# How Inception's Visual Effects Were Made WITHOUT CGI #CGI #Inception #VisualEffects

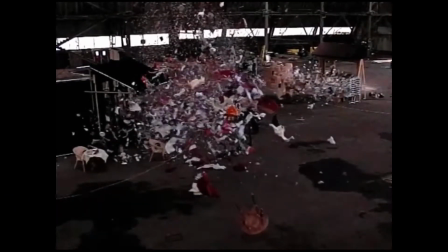4:02 Even with the use of high-pressure nitrogen instead of explosives, the team still had only one chance to get this shot right,
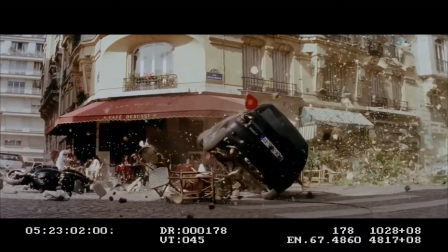4:09 since it involved hours of setting up the shot and would take just as much time to clean up after the shot had been recorded.
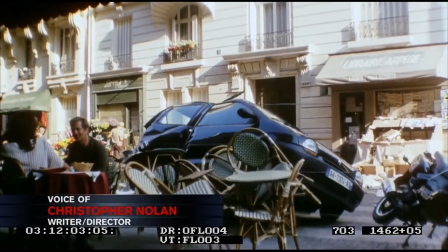4:14 The team could not afford to have to redo this shot multiple times. Because of this, the crew set up 6 high-speed cameras to capture the explosion from many different angles,
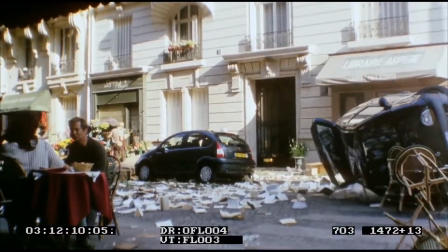4:23 allowing the team to feel confident that they would have multiple adequate shots that could be used in the final film.
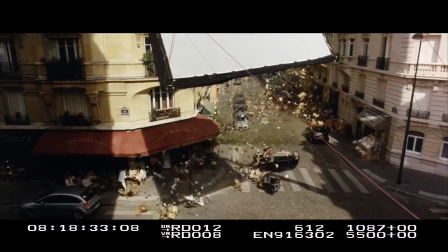4:28 Even though this effect was done practically, it
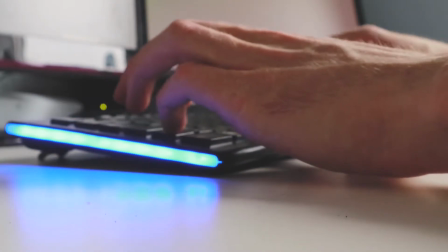4:31 still did end up needing some computer-generated visuals to touch up the shot and better sell the idea that this was a real explosion taking place in the film.
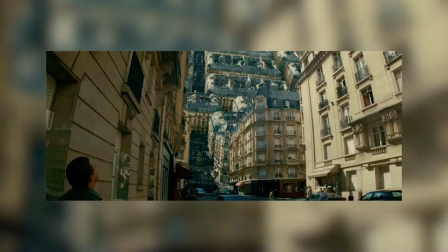4:38 While the explosion in the bistro was partially real, the folding of the city in this area was obviously not real.
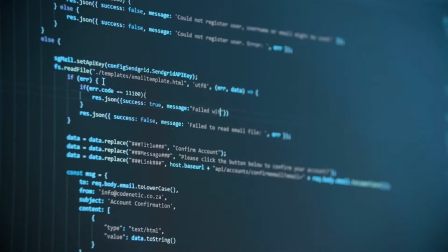4:44 These kinds of extravagant effects would have to be created later using green screen and CGI, since there was not really a way to wrap up the structure of the world this way convincingly without the aid of computer graphics.
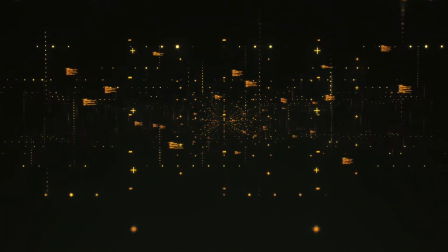4:55 Once filming had concluded in France, the team then moved on to Morocco,
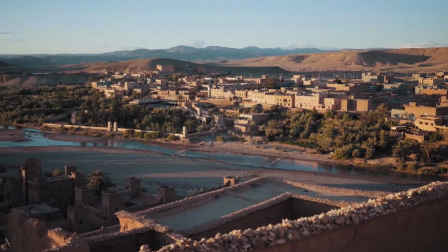4:59 which was used for some shots in the Limbo area, but mostly Morocco was used as the area Mombasa in the film,
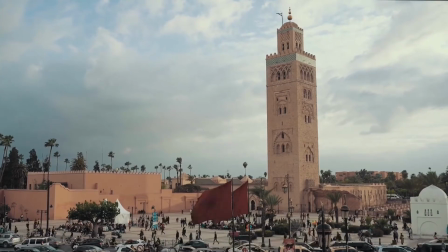5:05 the area where this chase scene takes place. Since not much of the film takes place here, the team did not spend too much time filming in this location,
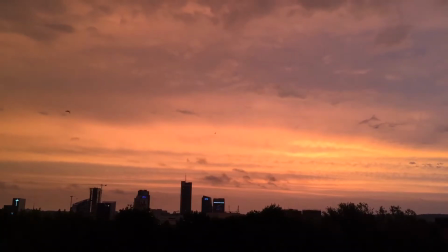5:13 and they were soon back on their way to Los Angeles, California, specifically at the Warner Brothers Studios soundstage.
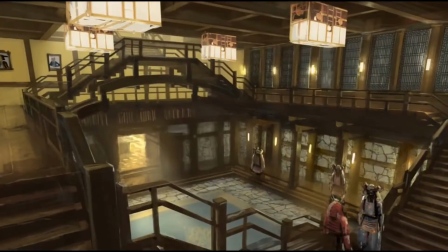5:19 Finally being able to spend a large amount of time on a professional film soundstage gave the team the
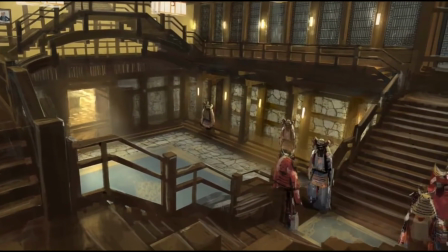5:24 time and resources necessary to construct some of the more complicated internal and external sets.
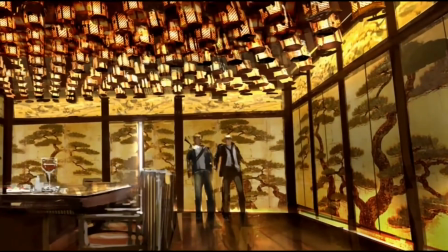5:29 One such set was the set for the Japanese castle, which took inspiration from a mixture of both Japanese and Western cultures,
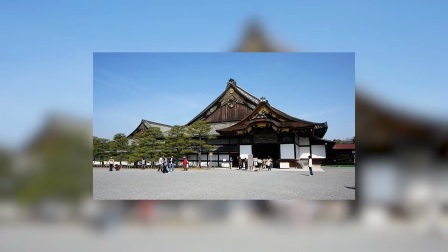5:37 with the dining room of the castle specifically being inspired by Naijo Castle, which was first built in the year 1603.
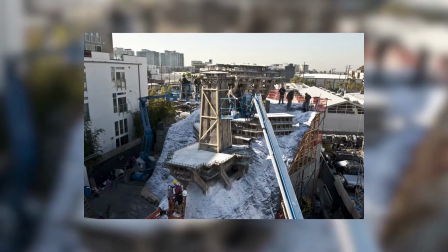5:43 In addition to building the interior of this castle, the team built scale models of another building,
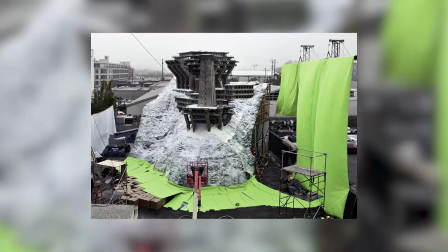5:48 the fortress at the end of the film. Once again, Nolan wanted to achieve the explosion effect using as many practical effects as possible.
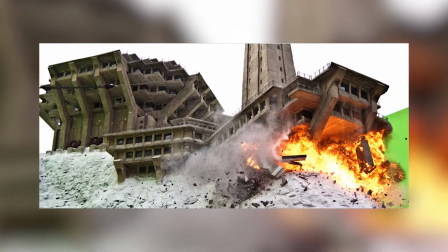5:55 The crew therefore constructed an entire scale model of the building, and then set up explosives under it to blow up the model.
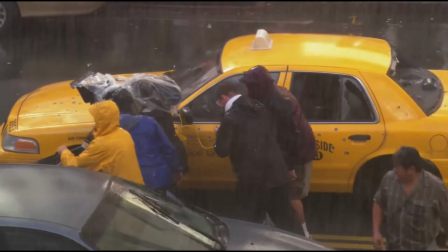6:01 Other scenes were shot in Los Angeles outside of the Warner Brothers studio, most notably the car chase sequence that takes place during the dream heist.
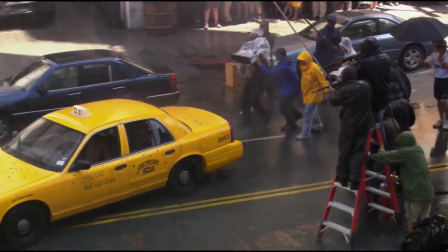6:09 There were many fantastical elements for this chase, such as a car being thrown into a river and a train rolling down the street.
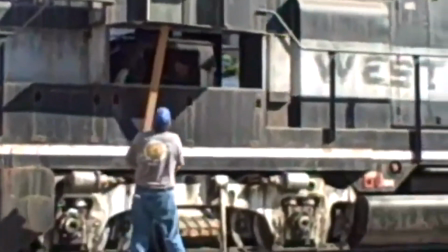6:16 Rather than just creating these shots with computer graphics later on in production, Nolan wanted to ensure the realism of these shots by once again using mostly practical effects.
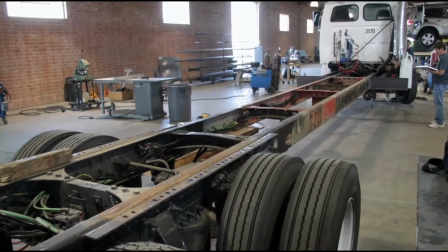6:25 To create the freight train that drove down the middle of the street, the crew took the base form of a trailer and then created molds for different train parts to cover the trailer.
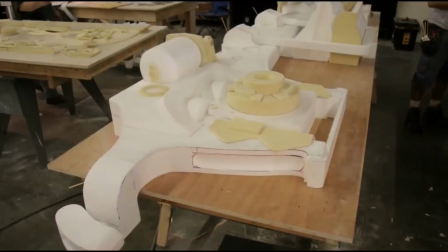6:33 The molds were made from fiberglass and were designed to look as real as possible when they were placed onto the trailer.
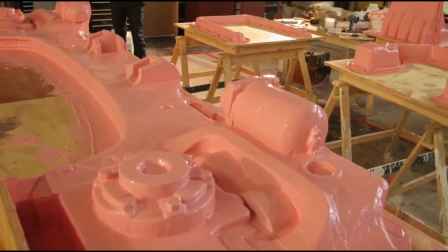6:39 Another way in which the crew used practical effects to sell the realism of these fantastical dream sequences was with the rain for the scene.
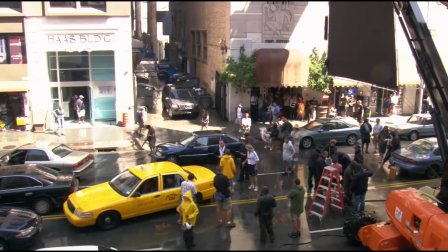6:46 This entire chase scene was supposed to take place in the rain, which was a difficult thing to achieve with the film being shot in Los Angeles,
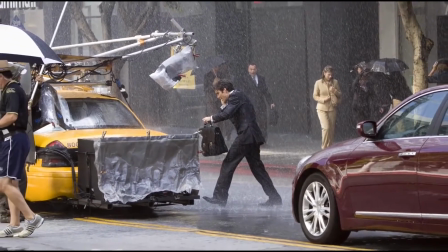6:52 California, an area that does not typically receive much rain. The crew chose to solve this problem by splitting up water cannons on the rooftops of nearby buildings.
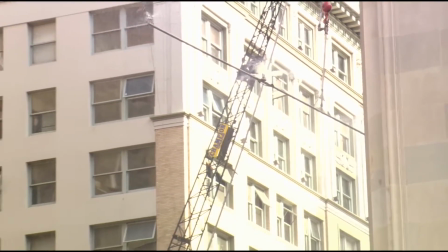7:01 They would then shoot this water at the cars in the scene and the area where shooting was taking place in general.
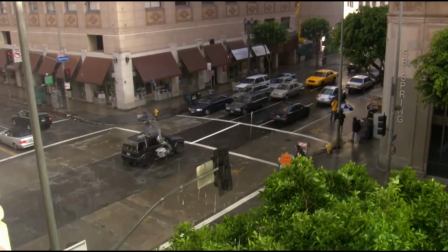7:06 After filming was complete, these scenes were touched up in post-production to better sell the idea that it was actually raining.
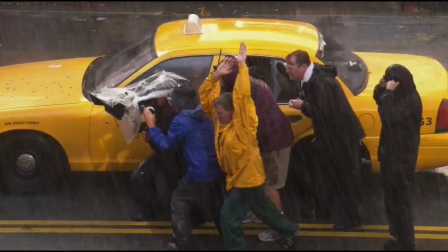7:12 While these practical effects are impressive, they were still fairly simple compared to the most complicated effect needed for this scene, the car falling into the river.
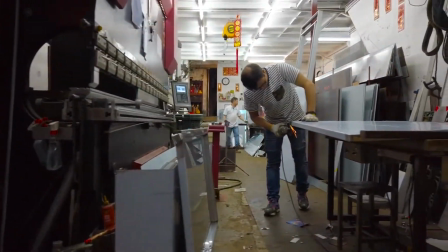7:21 First, this shot was going to require a complex setup to ensure that the car would fly off the bridge at the right speed
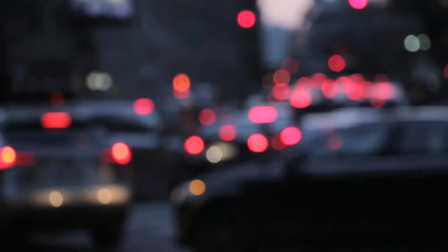7:27 and angle to make it look like the car was carrying the velocity from the chase the audience had seen taking place up until this moment.
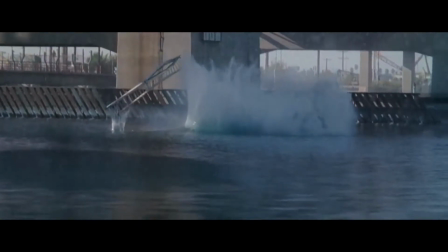7:33 To achieve this, the crew constructed a cannon for the car to be shot out of towards the river, giving the car the speed necessary to sell the effect.
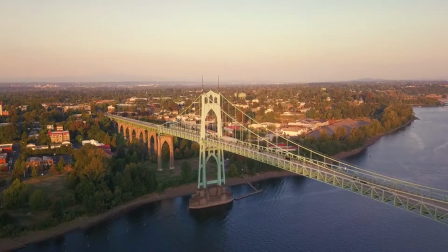7:41 However, Nolan did not want to stop at just having the car physically fly off the bridge.
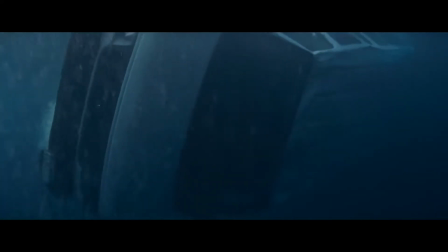7:45 He wanted all the actors that were in the car in the shot to physically be in the car as it was shot out of a cannon and fell into the river.
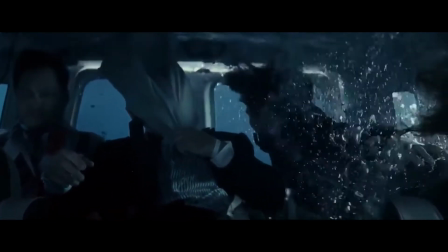7:54 Obviously, doing something like this was going to require a large amount of preparation to ensure the safety of the actors and crew that would be doing the stunt.
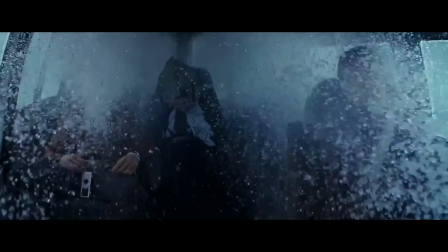8:01 Getting the shot of the actors suspended in the air in slow motion ended up taking a whole day to get the shot ready,
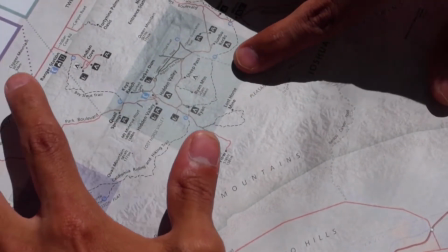8:07 especially since the actors were going to need a plan of action for once they hit the water of the river.